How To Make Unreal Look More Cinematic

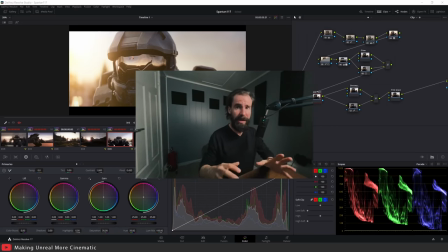16:11 This is not going to be a proper color grading tutorial. I will be making a video about this soon. So hit the subscribe button and the bell notification so that you don't miss it when it releases. So right here, I'm mainly going to show you what it is I do and how I grade my images to give you an idea of my process. So that being said, let's carry on.
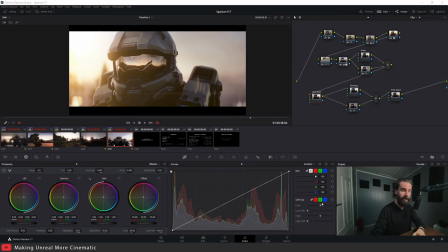16:30 So now that we're in the color page of DaVinci Resolve, you may be a little bit overwhelmed by everything that's happening here. It's like, oh my goodness, so much information. What's going on? Don't worry. You'll see it's a lot easier than it looks.
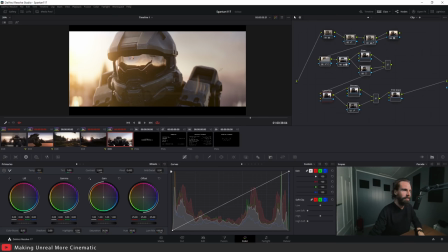16:44 So let's start off with a little before and after here. This is the final graded shot, and this is what I got out of Unreal.
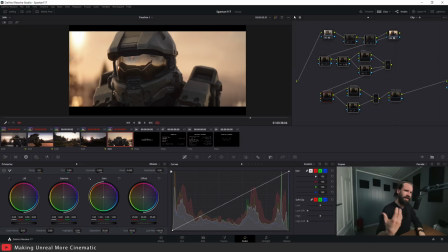16:51 Now you'll see it's a little bit flat, a little bit boring. The lighting is way too warm. It's not very interesting to look at, right? So now you'll notice the main elements are there the lights and from the right direction the lighting is actually decent We got some bounce lighting coming in here. The main lighting is there I'm just gonna give it a bit more oomph with some very simple nodes here.
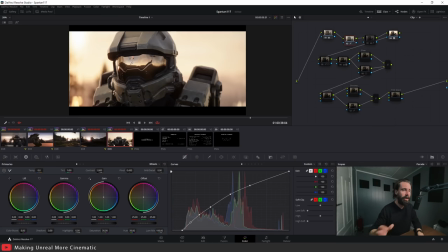17:10 Okay, so let's start off with the first thing I Like starting off with my shot by bumping up the a curve adjustment as you can see down here We're just lifting up those highlights lifting up those blacks adding a little bit more contrast with the help of curves
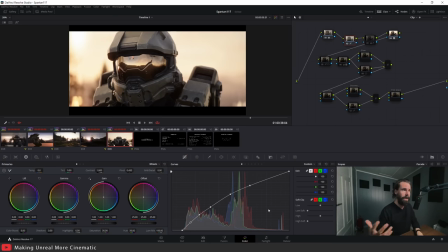17:24 as you can see we're already seeing a pretty substantial difference here right a lot more oomph to it next down the line is i like giving a little bit of color correction so you'll see here it's very subtle but you can adjust the temperature globally of your entire shot
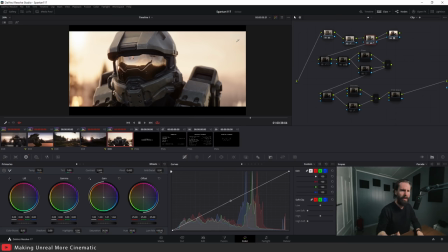17:39 okay i just because it the shot was originally very warm i like to cool it down just a little bit next node is you'll see it's just darkening with the help of a gradient so just right here you'll see I can kind of just control parts of my screen like this so I'm
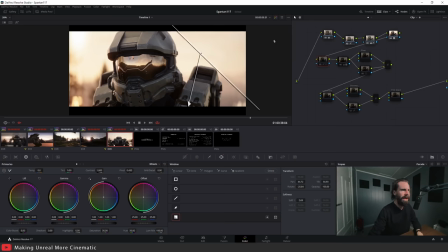17:55 really starting to paint with light a little bit and I didn't like how bright the upper right hand corner of the screen was so I darkened that just a little bit so next up as you can see it's going to be a radial gradient and this is essentially to add a vignette so
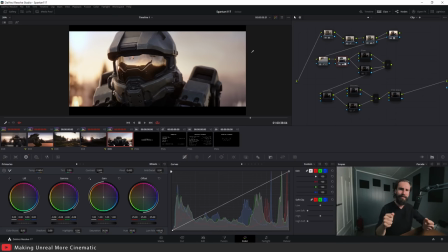18:10 this vignette effect darkens the corners a little bit but also I changed the temperature because as you can see right here everything's way too warm I really wanted to make the edges add a little bit more color variation in there really kind of cool down the corners of my shot to kind of
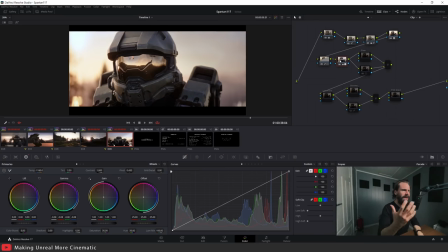18:26 help it feel a bit more balanced right you can see it already feels a bit more neutral much you know much more interesting to look at just by adding a little bit of color variation in there now next up is glow now glow in davinci resolve is known as bloom in unreal so
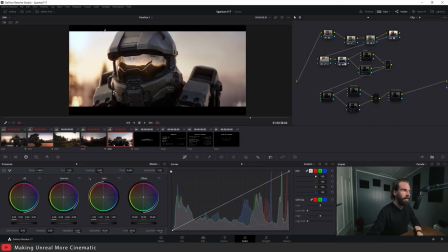18:43 there's different terms but they mean the same thing now you'll see i've added a very selective bloom around the screen left here just because we got a very strong sunlight coming in and i really wanted to you know add a little bit more flare there really it's really as simple as that just
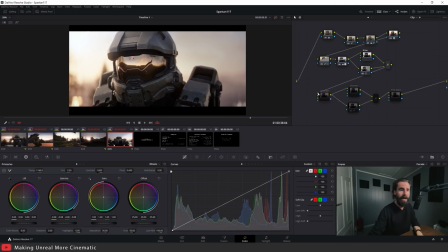19:00 to give you an idea now next up right here is a lens flare and that's my favorite
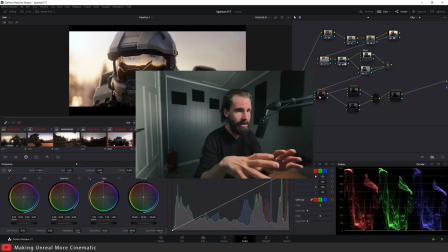19:05 thing now lens flare when used tastefully is amazing um don't go full jj abrams with the anamorphic light flare all over the place it just blinds you let's learn when you tastefully can really make your
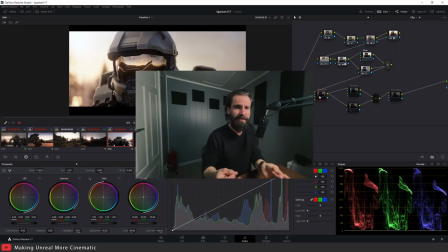19:18 shot look way less cg way less fake and way more filmic when you use a real camera and you're shooting into the sun all your blacks get lifted um you get a very distinct effect so let's toggle this on and see how it looks
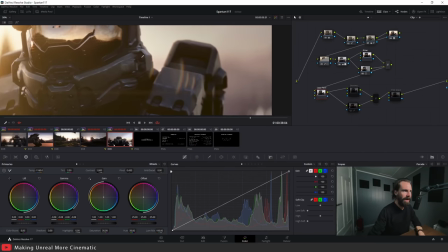19:33 all my shutters got washed out so you'll see i've got some some some refractive elements here some little bit of flares here what you're seeing there is essentially glass
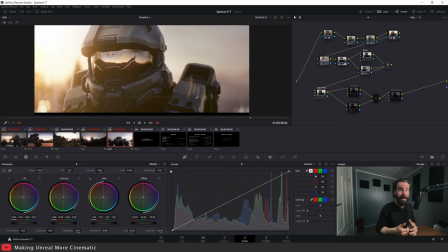19:42 elements inside the lens that are being reflected and captured by the camera um the the lens flare will also like i said earlier will
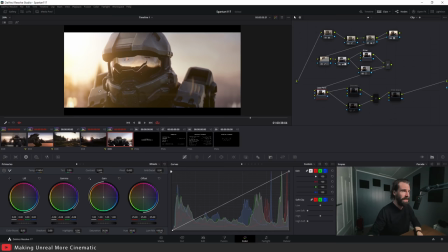19:51 lift up those blacks and give it a much more realistic look so use this carefully okay so now it you can see we've got a little bit of flare
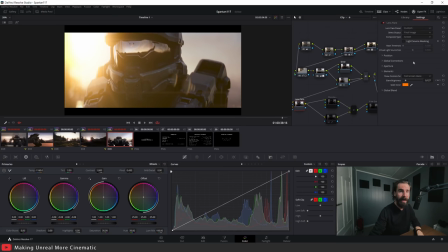20:00 coming in we have full control over the flare settings here so you can control the size of the flare and how strong they are